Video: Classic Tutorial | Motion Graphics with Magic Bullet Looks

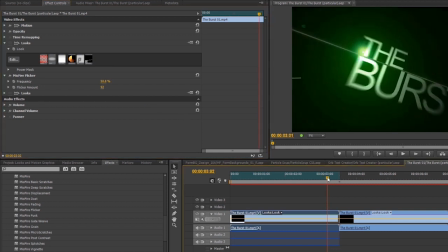The really interesting thing is that it flickers the darker areas more than the brighter ones, which makes it more visually compelling. You can, of course, exaggerate this by manipulating the darker and lighter areas of the text.
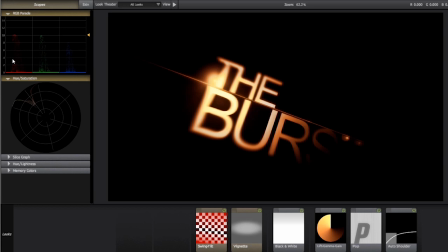I've added an instance of looks above flicker in the filter stack, so looks is being processed first. I'm using a heavy vignette to make the brightness of the text uneven, especially as it zooms towards the camera.
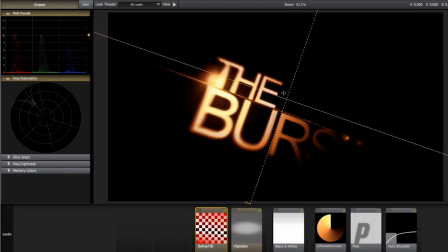The swing tilt tool makes things a bit more interesting by blurring the text, especially as it gets bigger, along an angled plane.
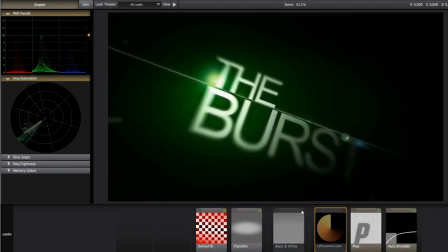I've tinted the text color with these two tools,
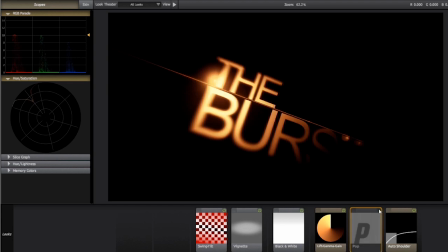and the pop tool sharpens the edges of the text slightly. It makes it stand out a bit more.
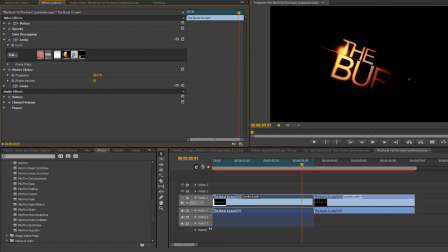So when I drag the flicker amount slider, the flickering affects the darker areas more than the lighter areas. So the combination of these two filters together is creating a more interesting look.
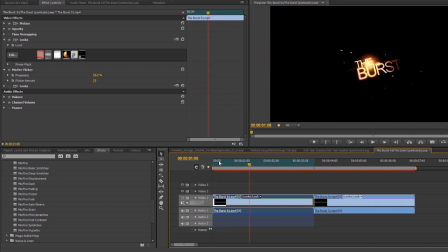Also, if you then add another instance of looks after the flicker filter, I've added another looks filter with haze flare added to it, the animated flicker changes the intensity of the flare, again without having to set keyframes.
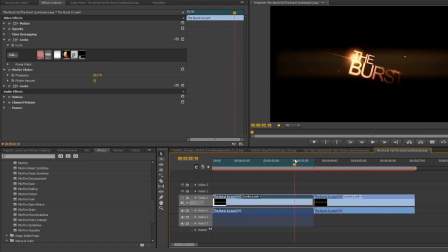In this way, it can be very quick to stack multiple filters on top of each other to get an interesting effect. It's definitely worth experimenting with more of the misfire filters to grunge things up. Although many of them animate themselves, you can also keyframe the strength of the settings if you need to.
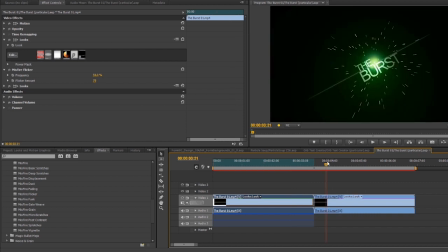There's one more thing I'd like to show you, which is applying lens distortions within looks. Here's the burst clip again. This time I've added a spherical lens distortion,
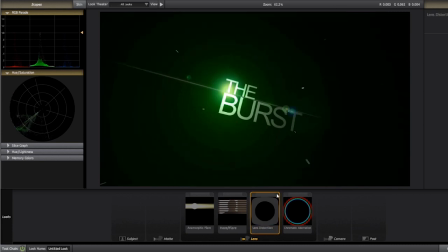which gives the text a 3D curved appearance, which is exaggerated as the text approaches the camera.
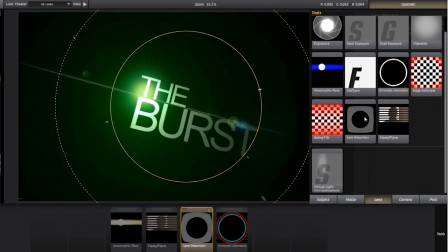The lens distortion tool is in the lens section in looks,
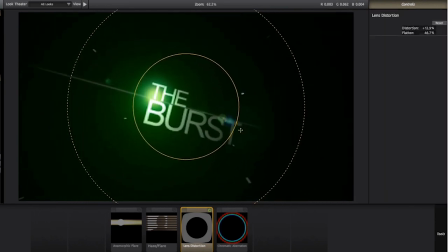and it's easy to just drag on the screen controls to get a fisheye lens effect. This can spice up the look of flat text and add a little bit of extra interest. You can further exaggerate the effect by adding lens flare elements.
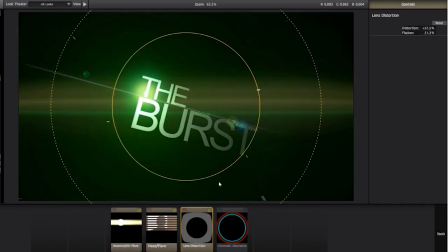This makes it much easier to see because of the bending of the lines across the screen. To further enhance the lens effect, it's good to add some chromatic aberration as well. In this case, I've added some separation to two of the channels.
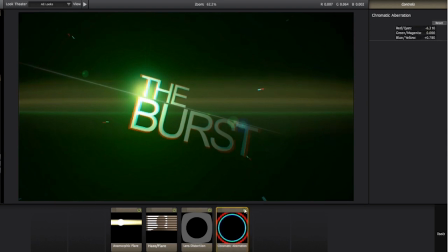This suggests the real-world problem of light splitting at the edge of a poor quality lens. It helps sell this fake lens effect. The imperfect nature of this effect reminds us of something that's been filmed, rather than something that's been generated on the computer.
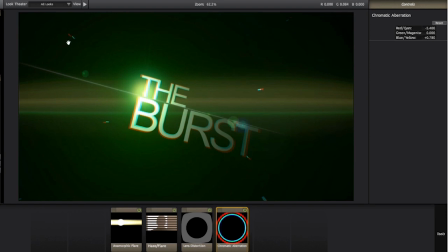The chromatic aberration, interestingly, has a nice colour effect on the edge particles,
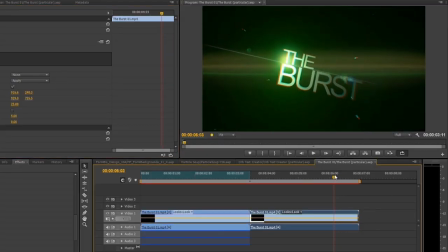and actually gives them an extra 3D quality, which makes them seem as if they are closer to the virtual camera. So the general idea behind all of these techniques is you're on a deadline.
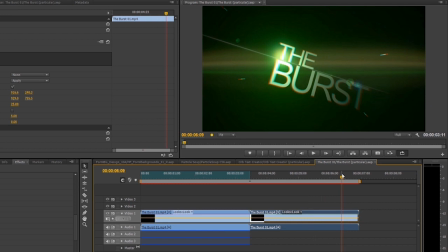You need to come up with something good, and you need to do it quickly. What tools do you have available, and what's the fastest way to do it? You might not have time to generate something from scratch, in which case you could download a template or a preset from Red Giant People to get you started.
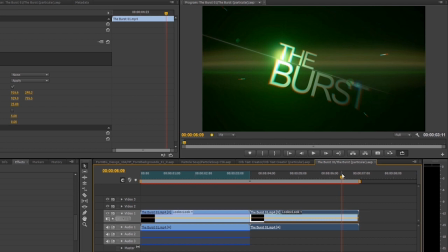Or you might have to add some visual extras to graphics that have been given to you. Either way, hopefully some of these techniques can help you out. So until the next time, good luck and have fun.
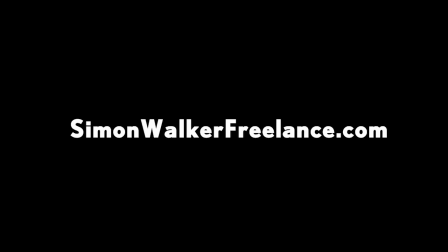Thanks, Simon. Well done. If you enjoyed this tutorial and you want to learn more about Simon, check out his website at www.simonwalkerfreelance.com. There you can find his blog, tutorials, and an exhaustive list of the many growing subjects in which he is certified to train.